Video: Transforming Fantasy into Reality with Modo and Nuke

So yeah, that's when real production people have all the fun. I was supposed to say, give another 2 years. Don't say that. You've got to make that'll give it a 10-year. Don't say that. Are you recording? Don't say 10 years to Dan. Edit it in 3 months.
10 years is pretty much exactly today. So this was 10 years ago. We did finish it 8 years later. And part of the reason is because we had a huge to-do list.
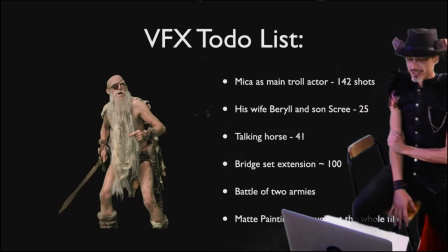(17:50)
There were 142 shots with Micah, and he's a main actor.
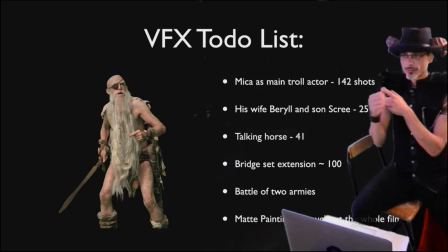(17:57)
He is going through the exposition, the funny bits, the comedy, the slapstick, but also enormously elaborate and emotional dialogue.
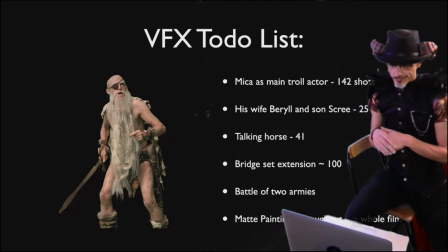(18:09)
And then having his wife and
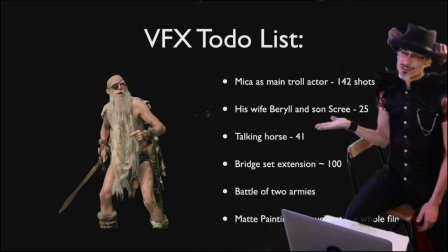(18:15)
son on screen for only 25 shots still means you gotta build and rig and animate and do all that.
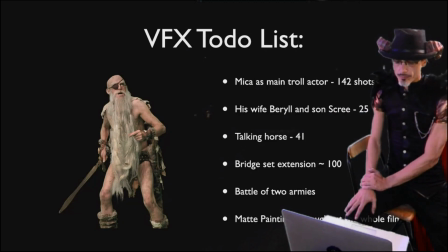(18:22)
So even minor effects like the
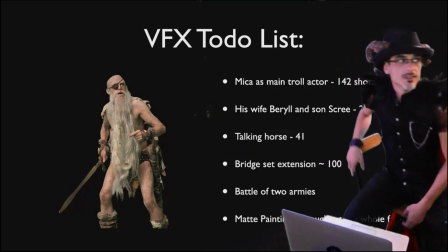(18:30)
matte paintings that have to go throughout the whole film don't even fit on the screen anymore.
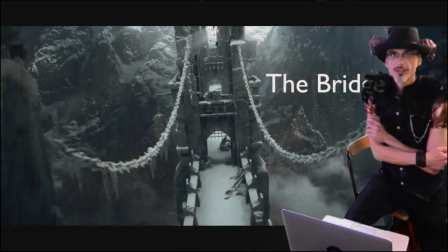(18:37)
So let me just start off going through a whole bunch of those.
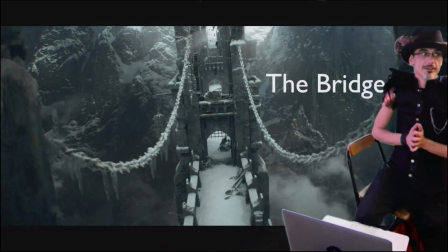(18:41)
The bridge is one of the main characters in the scene, clearly, because the environment sets the mood and all that.
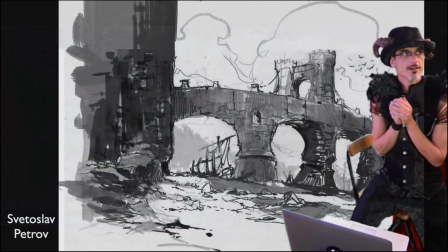(18:49)
This one started out as a concept painting by Svetoslav Petrov,
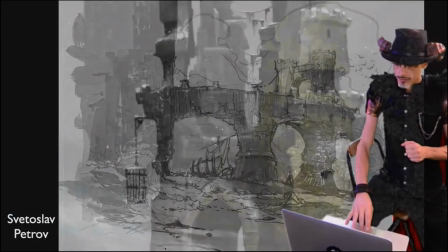(18:57)
and really phenomenal concepts.
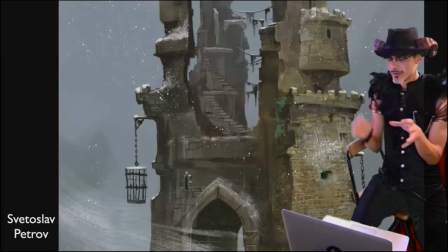(19:02)
And a lot of the times it's been these concepts that we use to draw people into the project, to inspire them.
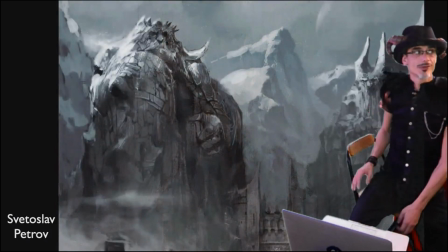(19:12)
At some point we thought we would add ice giants,
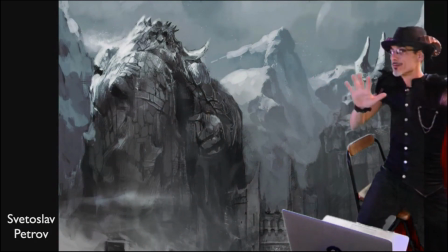(19:15)
and because there's a bit of a mentioning in some other books that ice giants previously roamed the
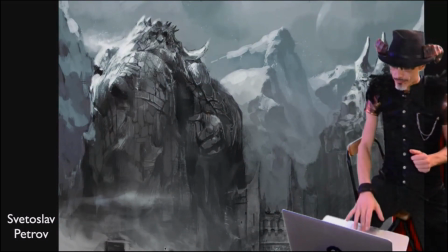(19:23)
Hub Mountains. Decided against it eventually.
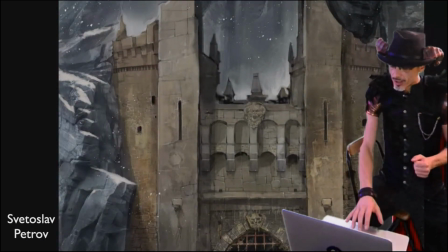(19:28)
Here was the ultimate, the final design we ended on, and a lot of inspiration was coming from real world locations.
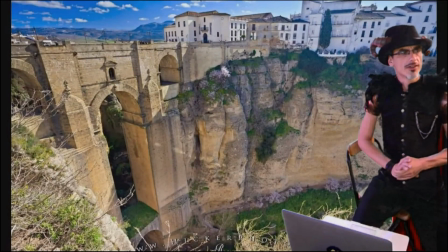(19:37)
Like here is I think it's in the Tuscany area.
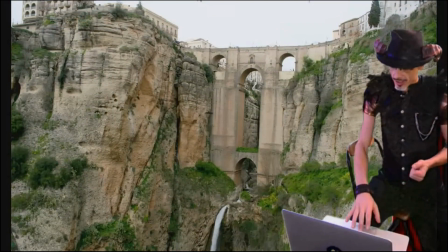(19:41)
Some of these types of bridges, and for the type of masonry, the stonework,
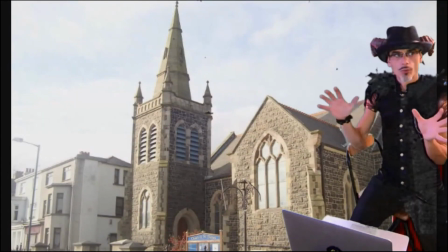(19:47)
we picked something that has like history and feels like it, and then
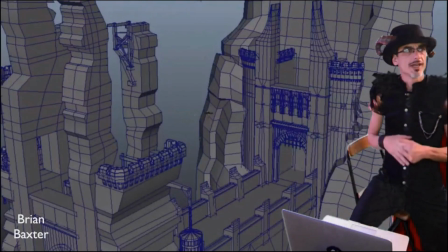(19:54)
Brian Baxter was actually the main artist building out that bridge
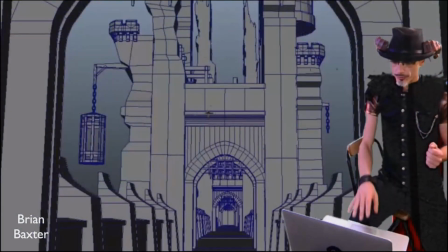(19:58)
to the point where he sketched it out, added all those details that or like indicators of what could be history,
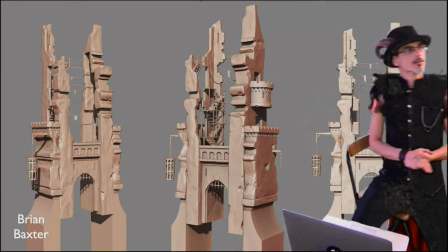(20:10)
sculpted the whole thing out in ZBrush, and it was ultimately said that it would have 5 towers.
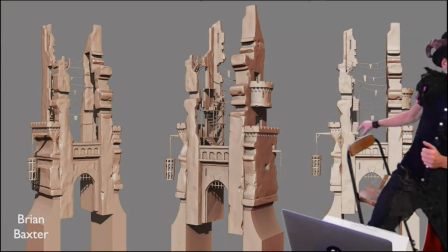(20:17)
The first tower would be the gate tower where we come in. Then my chairs.
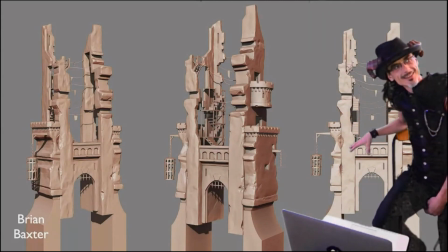(20:23)
Then we get the guard tower,
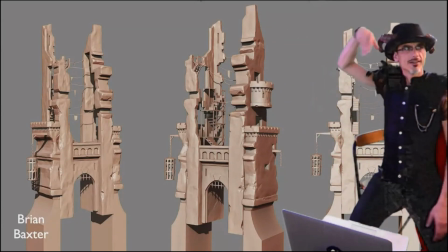(20:28)
which would be coming right after, and then a central tower, which would be the largest.
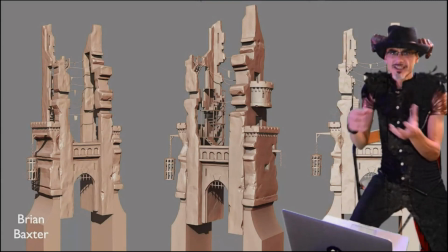(20:33)
And each of those needed sort of a different style, different types of breakup, just to have a little bit of variation.
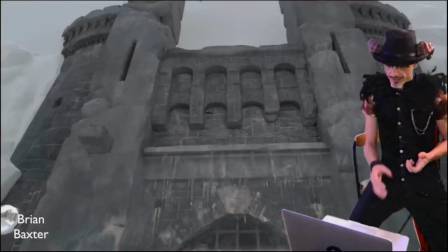(20:43)
The main one, the front one, is actually the one that needs to connect to the real set.
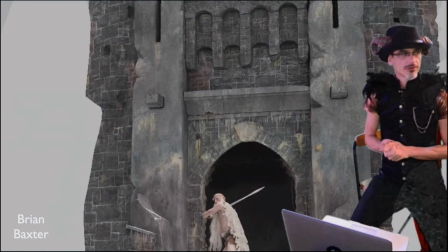(20:50)
And the actual test was this picture where you'd have
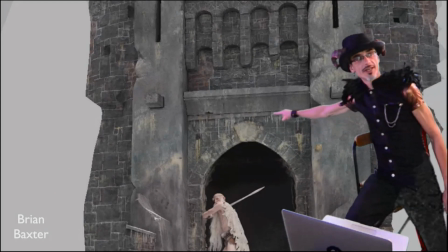(20:57)
the actual practical on stage built right here,
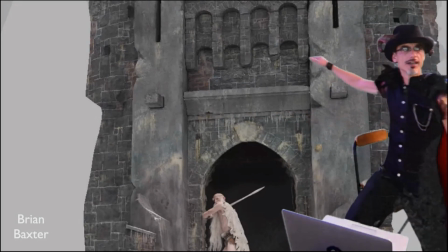(21:02)
and everything outside would be the CG extension. So this was the first picture where we're like, okay, this is gonna work. We can run with this. It's not quite as detailed yet. You see neonos, there's some icicles here that are not here yet, so but it's definitely on the way.
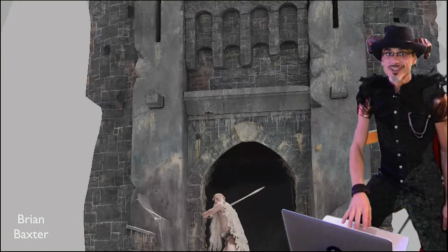(21:21)
More concerning was that the bridge looked empty.
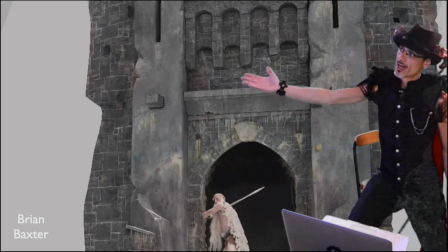(21:24)
If you have a bridge that spans half a kilometer, you need to put stuff on it.
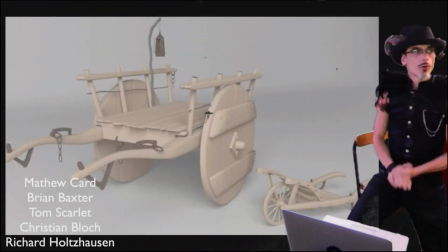(21:31)
So a whole bunch of people jumped in and helped,
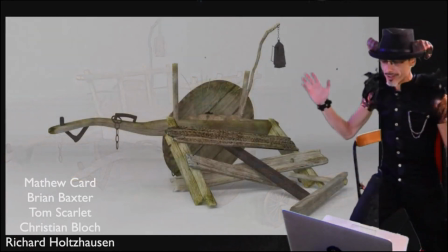(21:36)
building carts and then wrecking them right away, just to give it the whole backstory.
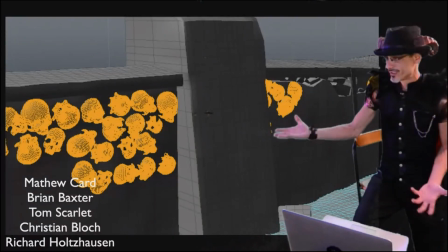(21:44)
Building material, it has been repaired 1 million times over from stuff you find as a bridge troll, found materials.
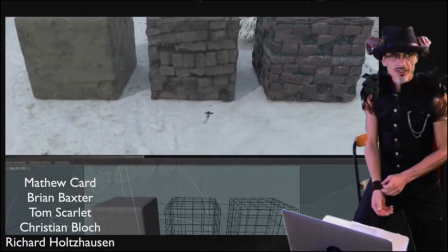(21:54)
Eventually, we needed even more resolution. That was right around the time when Megascans came out,
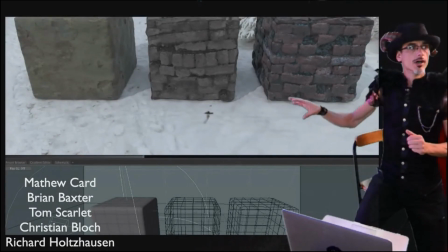(21:59)
and the first experiments with applying Megascan texture displacement,
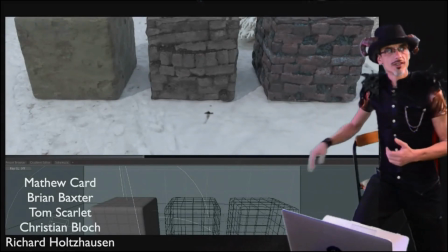(22:07)
or the Megascan textures as displacement to simple geometry, yielded pretty good results, and that was a good path forward to up-resing the bridge to the micro level, really.
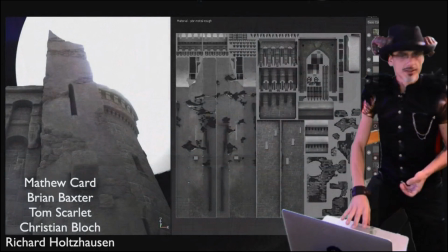(22:22)
That was ultimately done then in Substance.
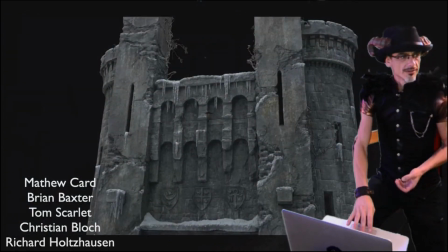(22:25)
And now the icicles are coming, and then all the shading.
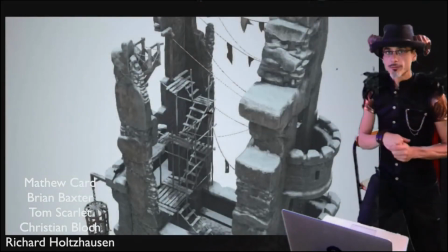(22:31)
There was also one shading pass done in Mari.
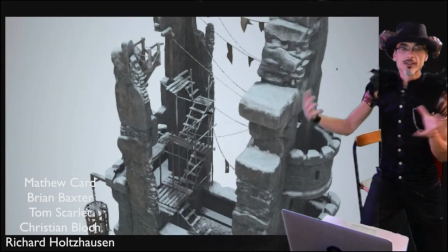(22:35)
So first textures were originally collected in Mari and then painted over once more.
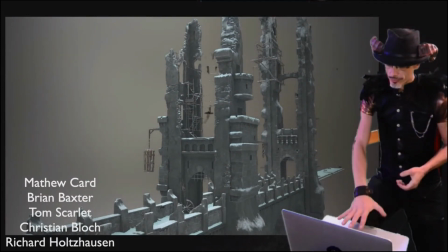(22:43)
At that point, I think Richard Holzhausen was one of the main designers that took it forward on this.
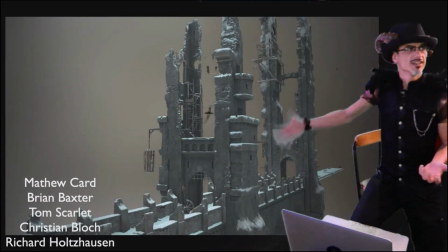(22:52)
We needed chains. We figured it looked kind of unstructured here. Couldn't really tell that these towers are individual towers.
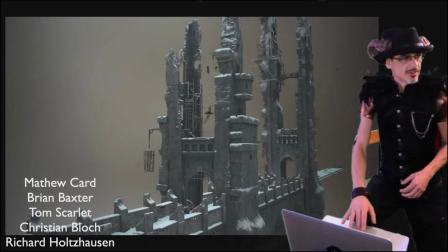(23:03)
So we added way more detail with chains.
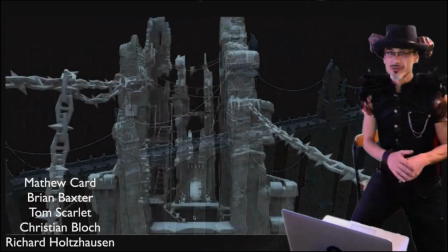(23:10)
Even brought in structural engineering,
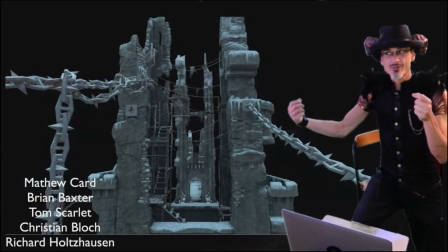(23:13)
who explained to us that as it's not a suspension bridge, it technically doesn't need chains, but a lot of other bridges have them too.
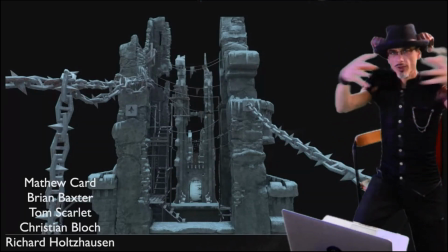(23:21)
But they would be used to kind of pull instead of push somehow.
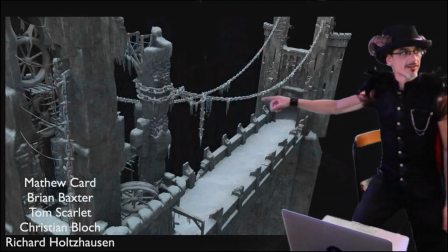(23:27)
So he recommended having counterweights. And so we built all these mechanisms actually out just so we could wreck them and then play with different impromptu reparations on that whole thing.
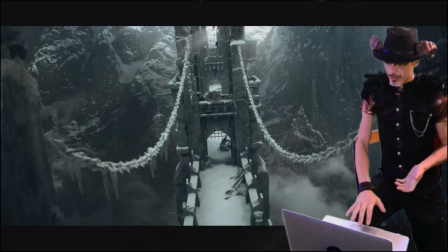(23:44)
So yeah, that's kind of how the bridge eventually came together.
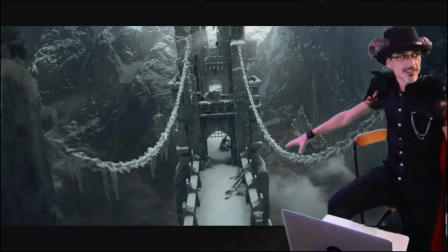(23:49)
Ultimately, the only place that we actually really needed was the first segment
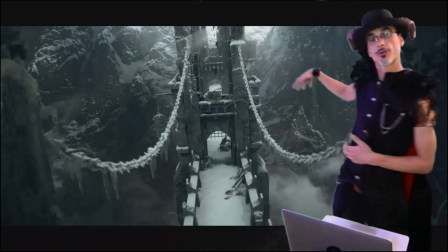(23:54)
between the entrance tower and the first guard tower.
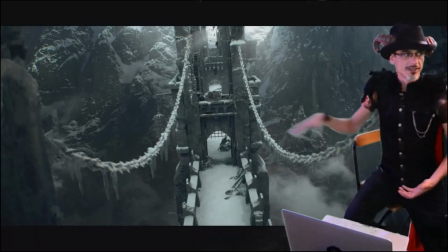(23:59)
Because they never actually go further. That's the only place where the action is taking place.
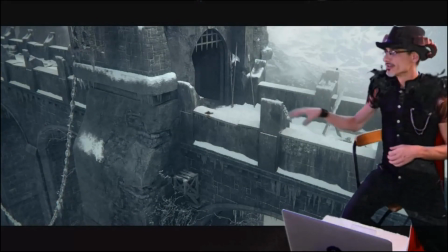(24:03)
And so that section got an extra detail built out for
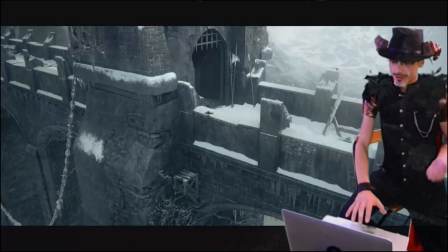(24:10)
the whole path where Micah comes up and where his actual motion would happen.
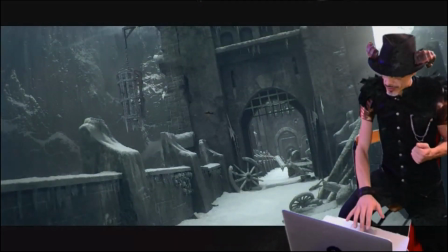(24:17)
Let me just pop through them a little quicker now.
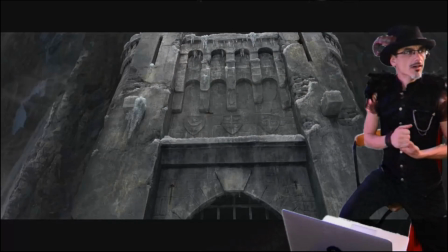(24:22)
Here's that bridge extension, how it comes together in the opening in the first shot.
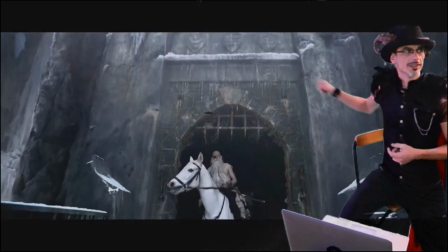(24:32)
Sorry for my bad grain right there.
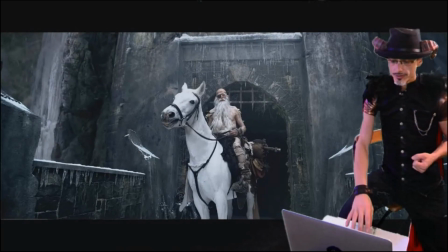(24:39)
So that was the new composite on this, and clearly a lot of it needs to be hidden, obviously, always.
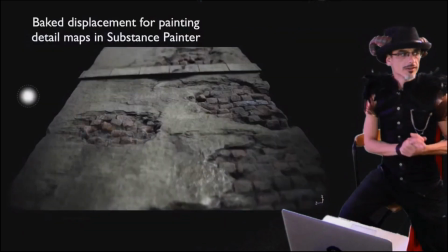(24:46)
And here's the extra high-res
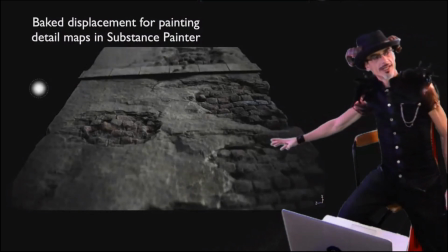(24:52)
area where we planned out where Micah can climb up that
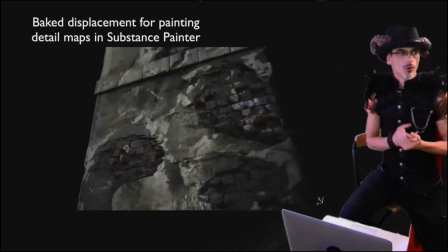(24:59)
pillar, come out of his little hiding place. And so we figured this would be a trodden path, but a vertical trodden path.
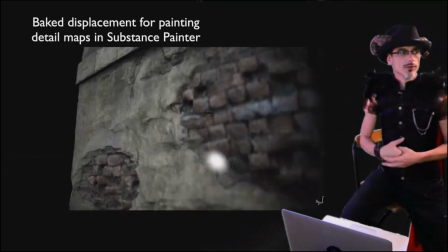(25:08)
And
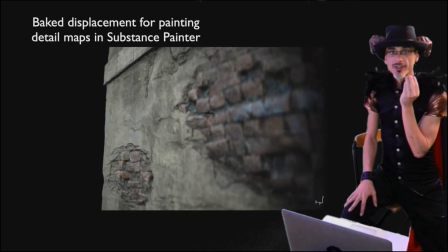(25:13)
little tip here for artists.